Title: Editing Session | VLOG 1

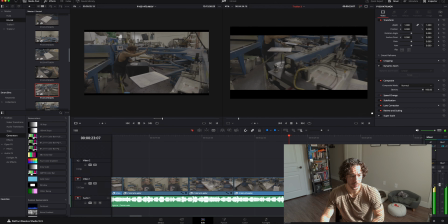(64:00)
Okay, and I'll choose to cut it right here because I still want to keep up, I still want to build that, still want to play with that build up and interest and curiosity, because we saw that it's being printed,
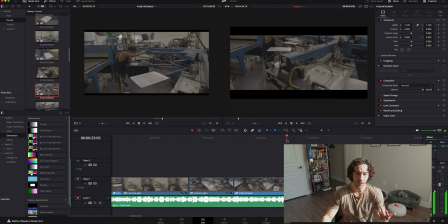(64:18)
And we're about to show you what it's going to look like. And we get a sort of a glimpse, but we haven't seen it entirely just yet. So that's what keeps our interest and wants to keep us watching.
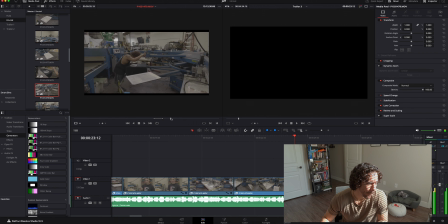Even though you kind of already seen, you've seen it. You're watching my clips as I go.
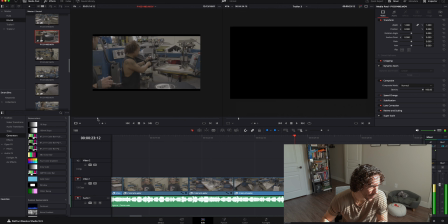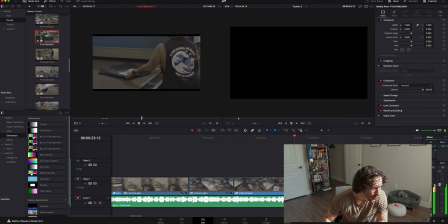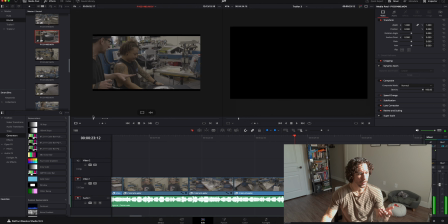(65:21)
So I'll probably start right here. So we still can kind of get a glimpse of what the shirt looks like, but not really. And
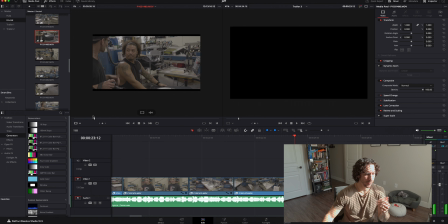(65:40)
I'll stop it right there.
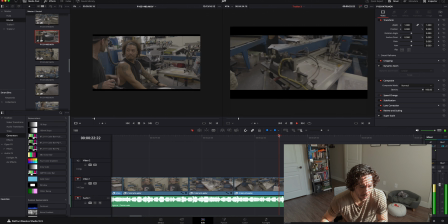I don't know if
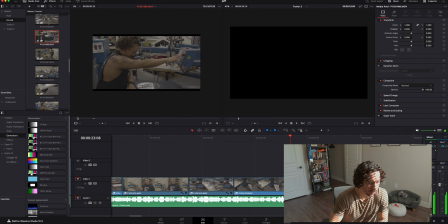(65:57)
I'll start right here actually.
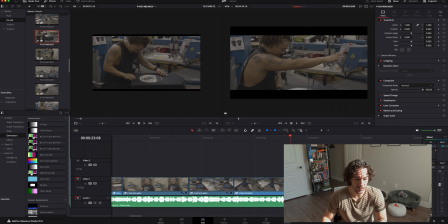(66:03)
I want to show that he's analyzing the shirt, checking for any discrepancies. It's kind of the process when you make anything, right?
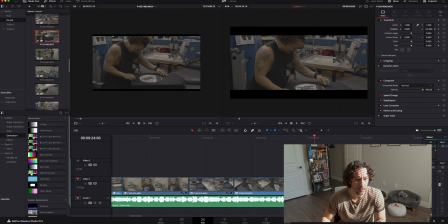(66:19)
So we're showing a little bit too much, so I'll go ahead and bring this up right there.
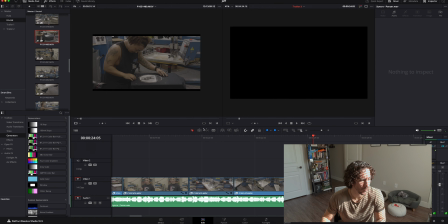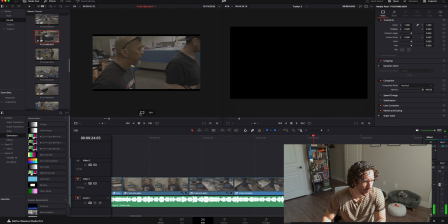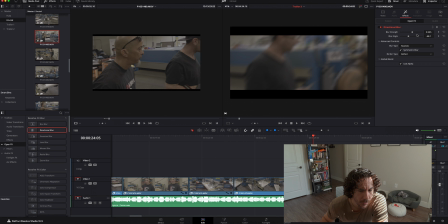(66:56)
I'll start it right here where the camera pans, because we have some motion blur, so that can kind of act as like a natural effect rather than adding in a superficial third plug-in motion blur.
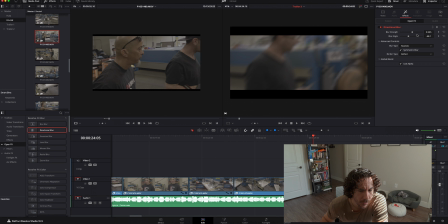Speaking of motion blur, I can probably add in
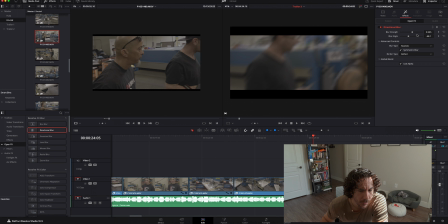mosaic, radial blur, zoom blur. I could probably add in some artificial motion blur.
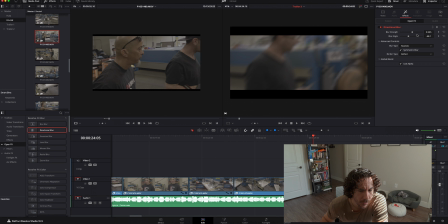Like right here to this clip, to kind of enhance the motion blur that's already baked into the footage.